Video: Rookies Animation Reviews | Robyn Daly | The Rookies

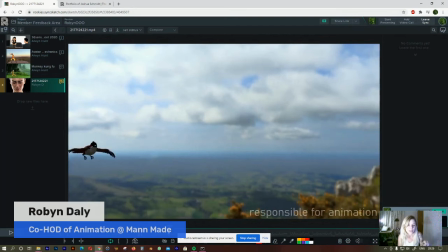1022s
I would have one like slightly curled more, one slightly higher, just to give it a bit more of an organic feel.
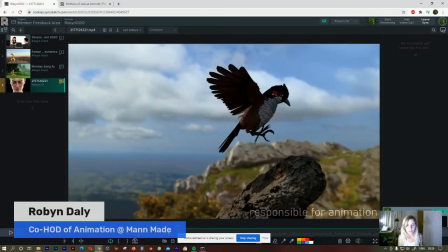1029s
This is very nice as he opens his legs here, his talons to land.
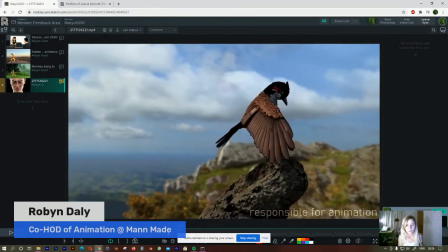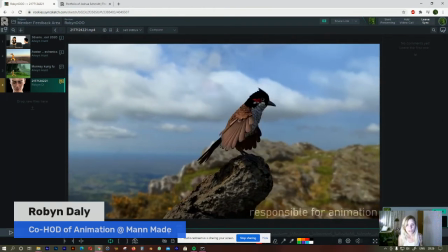1042s
I would have a little bit of overlapping action on his neck as he settles here.
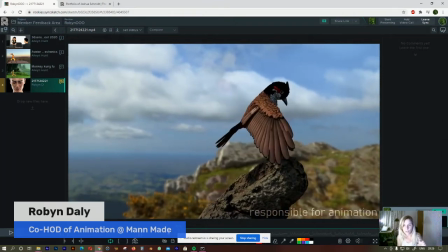1047s
Have the body kind of dock first and then the head follow behind very slightly.
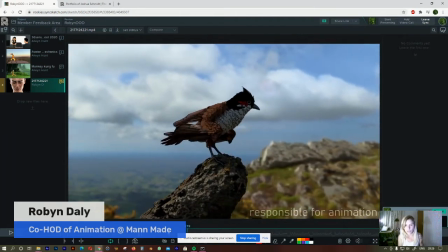1056s
And just have the wings tucked back slightly offset, so it's not exactly the same timing for both wings getting tucked back.
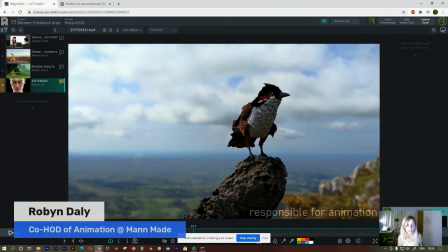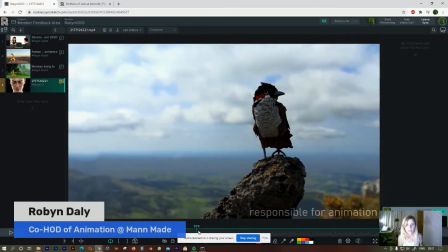1070s
And at the end here, I would delay this head turning action just by a few frames so that
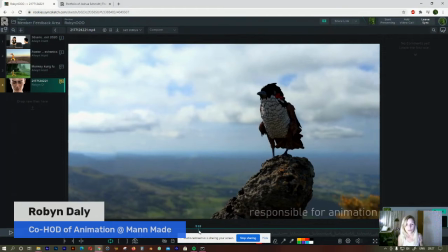1079s
that turning action can register first of his body turning and then the head following.
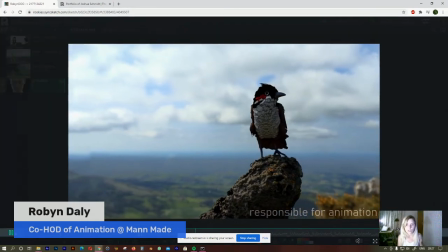1087s
So just a few frames delay, just to give that action some time to breathe.
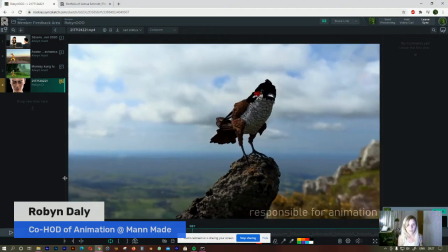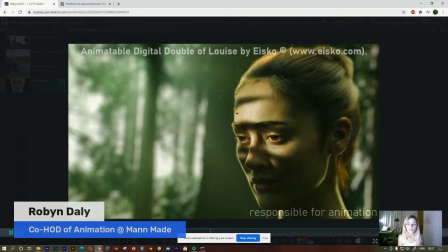1101s
And then you've got these really interesting shots of these faces. These are beautiful.
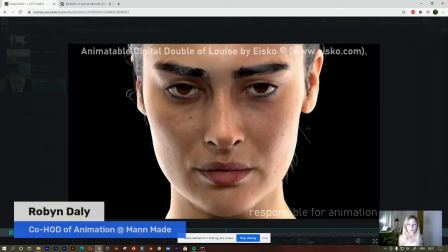1107s
They're very, very nice.
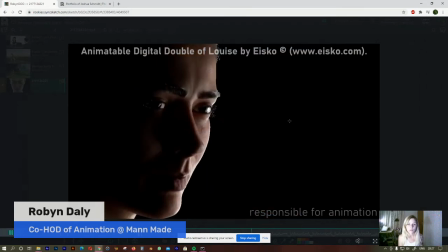1110s
There's some nice little details as they blink and, the eye movements and the squinting.
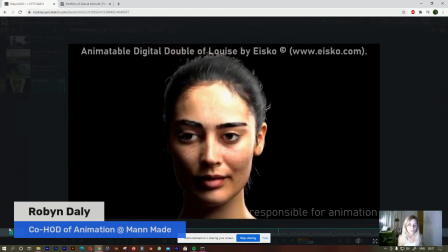1116s
It's very nice facial expression animation. A little quirk is very nice.
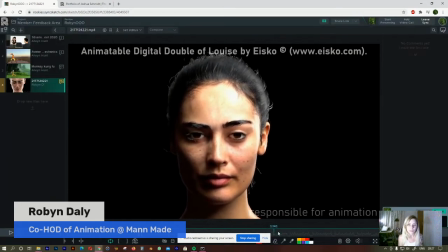1122s
The eyebrows offset. This is all very nice work.
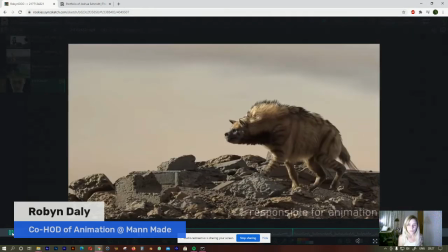1130s
And now we've got a big hyena.
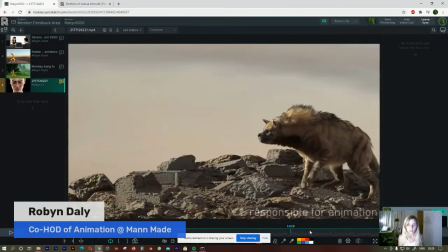1138s
So this must have been interesting to animate with him walking on the rocks.
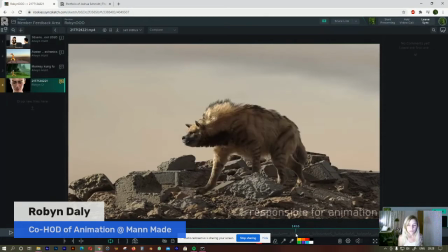1147s
It feels a little robotic and stiff.
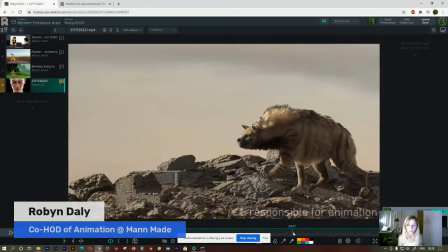1150s
There could be a little more movement going on, rotation in the hips and in the shoulders.
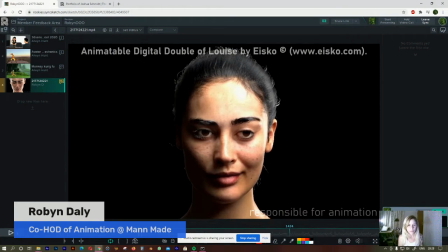1160s
Hyenas, they have they're scavengers, and you can kind of see it in the way that they move. This guy seems very proud and confident, and usually they kind of scurry around like they're ashamed because they're stealing from the lions.
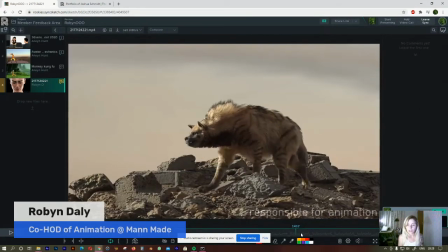1174s
So he's very cocky and confident. Maybe that's just who he is.
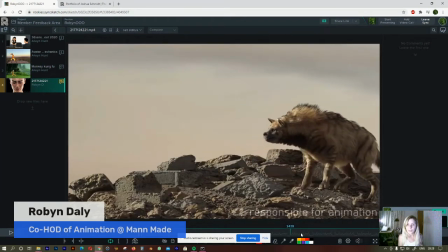1178s
Maybe he is just a very confident hyena, but he's definitely struggling with stuff quite a lot.
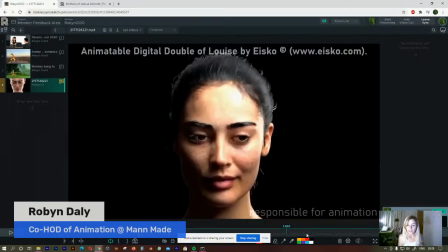1183s
So if that's his character, cool. But usually a hyena it sort of goes a bit lower to the ground and
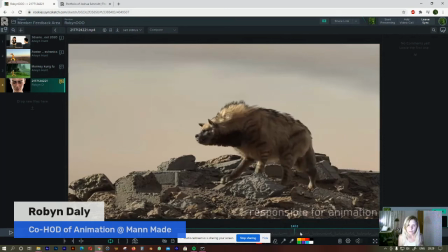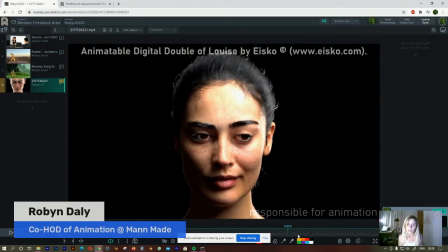1198s
it seems ashamed of itself. I've seen a lot of hyenas. I live in South Africa, so we go on safari a lot and stuff, and see that sort of thing a lot.
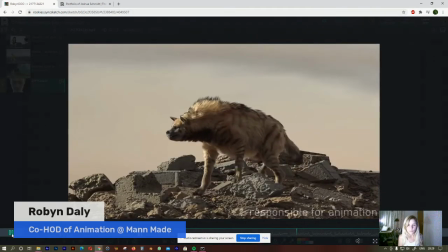1212s
So
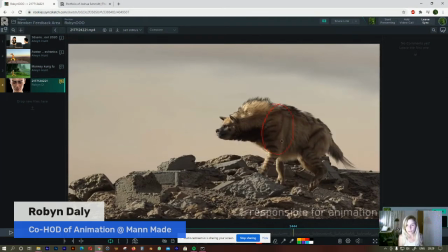1215s
There's a lot of bounce in the front part of his body, but it doesn't sort of follow through in the hips.
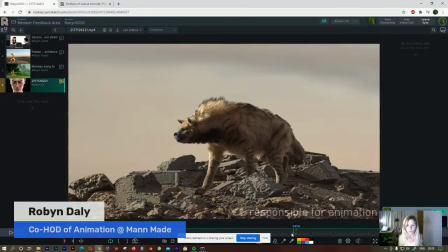1223s
The hips are quite stiff. The ankles as well are very stiff.
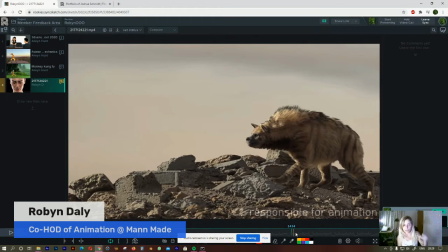1228s
They don't have that sort of bend as the paw is lifted. So the ball's flat on the ground, and then as it lifts, it bends a bit at the ankle.
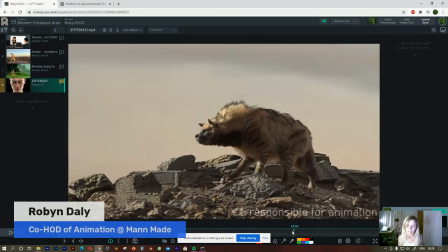1237s
Is it called an ankle? I don't know.
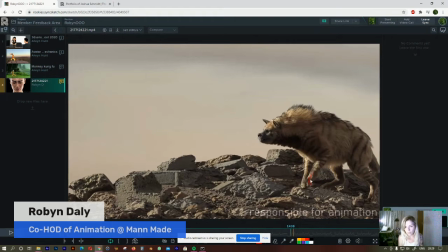1240s
But you can see here, you should have it bent back slightly over here as it lifts its leg up. And then it would come back again here to lift there to prepare to go down onto the ground again.
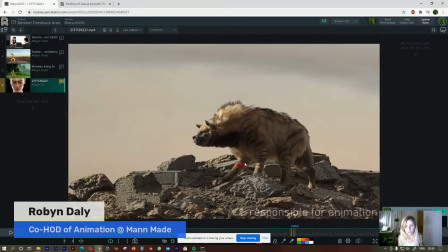1255s
Same over here, as it would lift it maybe a bit higher here and have it fall under, and then fix it out over here in preparation to land on the ground.
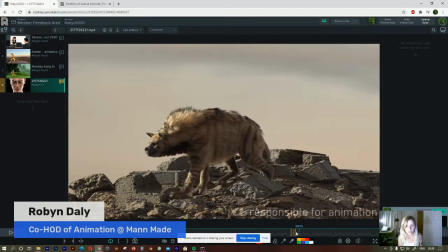1271s
This shot here, especially this movement,
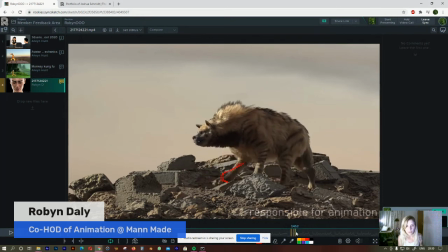1275s
as it lands on the ground, the weight distribution seems a little off. And you can see there's a slight popping and like a weakness in the rig of the movement over here as he steps onto that foot.
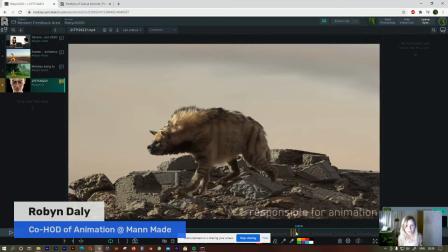1293s
I don't know if maybe the rig was slightly overextended there, but you can see that slight telltale wobble as his weight gets transferred more onto that foot. And it doesn't really feel like it's making full contact with the ground, maybe because this rock
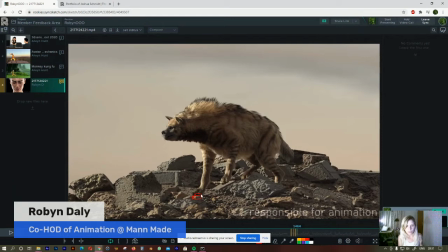1313s
over here is in front and it should maybe be like that, so it looks more like it's on the ground, but it doesn't feel like it's making full contact with the ground and like he's actually putting his weight onto it. And over here, his weight would maybe be slightly more forward.
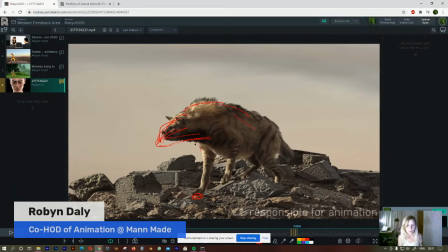1331s
Oh gosh, that looks awful. That doesn't look like a human at all. But slightly more forward as the weight goes onto that foot.
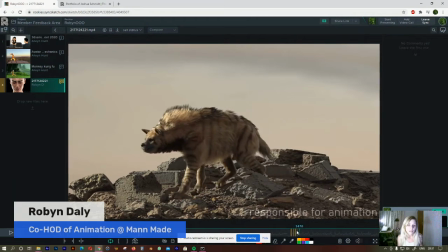1344s
And then as he lifts it here, there's no flexibility there in that paw. You see there it's very rigid as it comes up. So it will go up like this. And this whole part here wouldn't come off the ground just so cleanly like that. It would still be on there onto its toes.
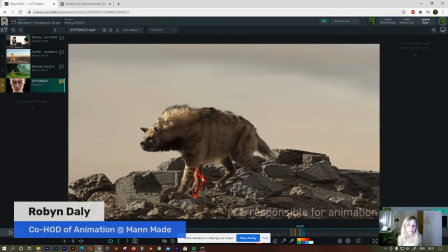1362s
Oh, I hope that this makes sense because my drawings look disgusting. But there would be that rotation, not that flat lifting of it straight off the ground like that.
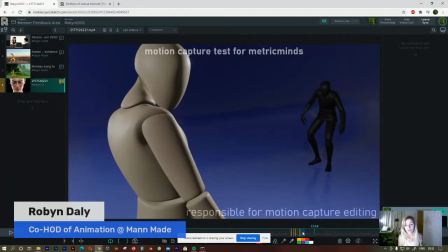1379s
And then he looks at you and he's like, yeah, I am a cocky guy. Look at me, I'm freaking cute. Why wouldn't I be?
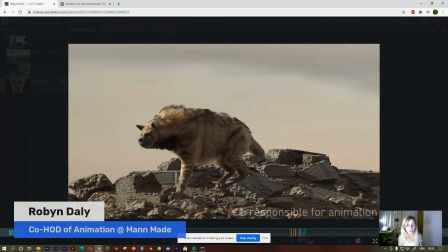1384s
Oh, what's happening?
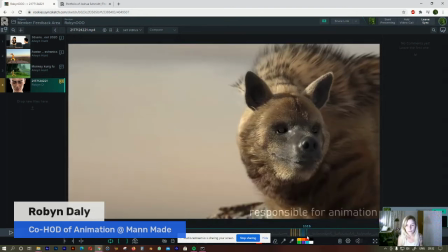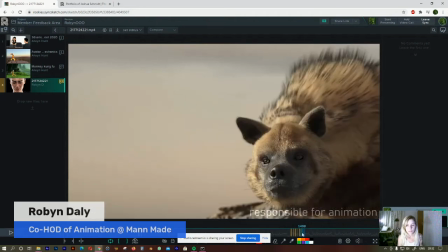1391s
What's that doing it? I don't feel that.
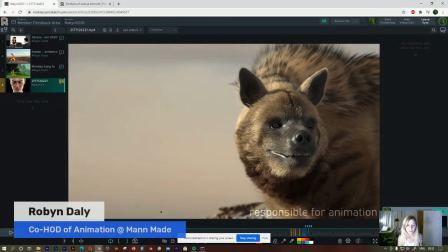That's weird.
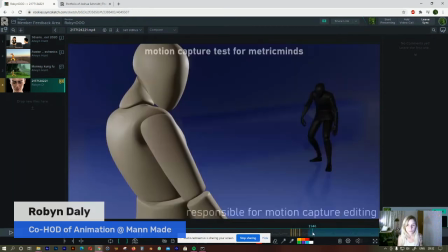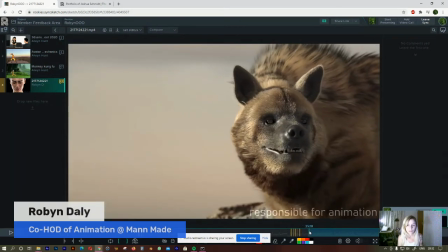1415s
It feels a little bit like a puppet here. And there could definitely be an arc as he lifts his head. So from here to there, maybe not this. It's quite a straight line that it's getting lifted there.
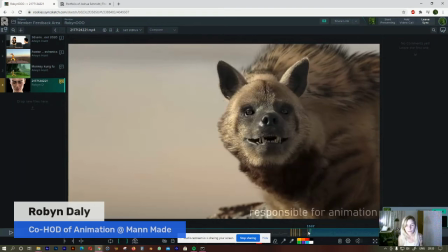1434s
So I'm definitely putting an arc there. And a bit more rotation on the actual head because obviously it's rotating by the neck bones, but the head also has an independent joint at the top of the neck.
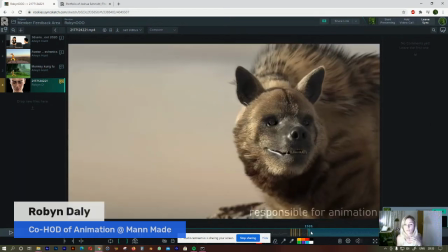1451s
So it would rotate from the base and the top of the neck.
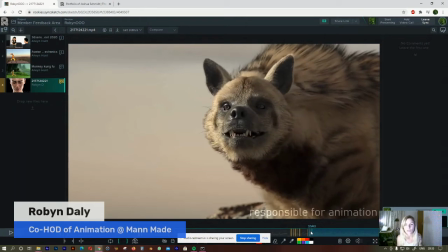1454s
So if the head could just have some of its own independent rotation, that would make it feel a little more organic too, and less like a puppet.
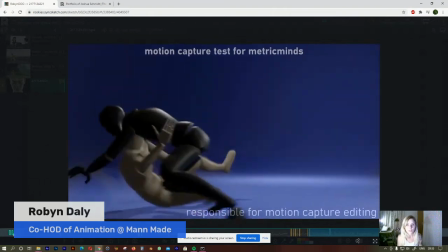1464s
So this is very cool, very interesting. Mocap cleanup. That's very cool.
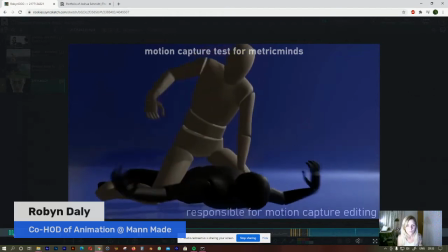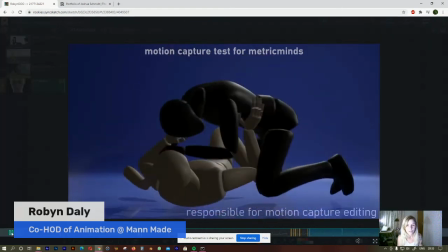1475s
I know they're fighting, but this part here, where they kind of roll over, it's almost like a loving embrace.
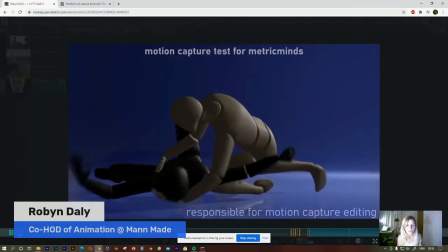1483s
You know, when people are like in a movie, in a sex scene, and they're like tumbling around in the bed, it kind of has that vibe.
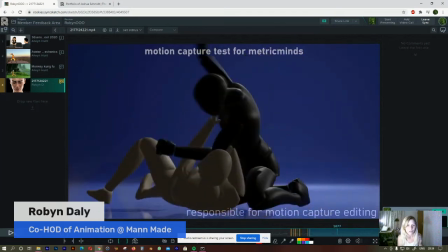1490s
I think it's just the timing. It's like very slow and romantic as they flip over each other like that.
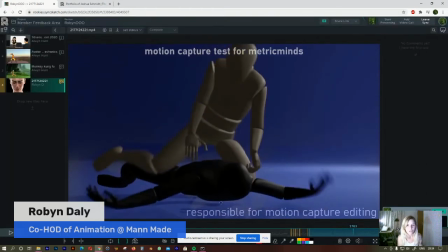1498s
You know, in a fight, there'd be
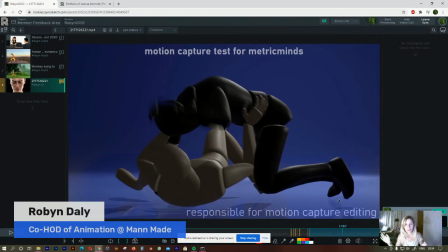1501s
that momentum of that guy pushing the guy on top of him over, and then the guy on top of him,
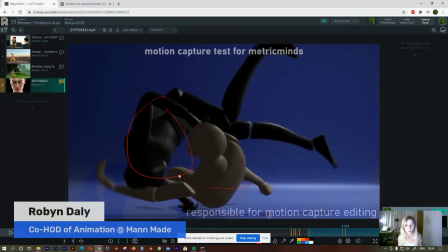1508s
as he goes over, then his momentum's going to pull this guy over on top of him faster.
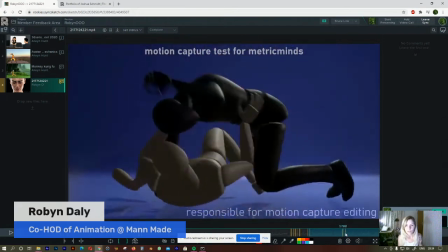1515s
So that timing could be, fine tuned a little bit.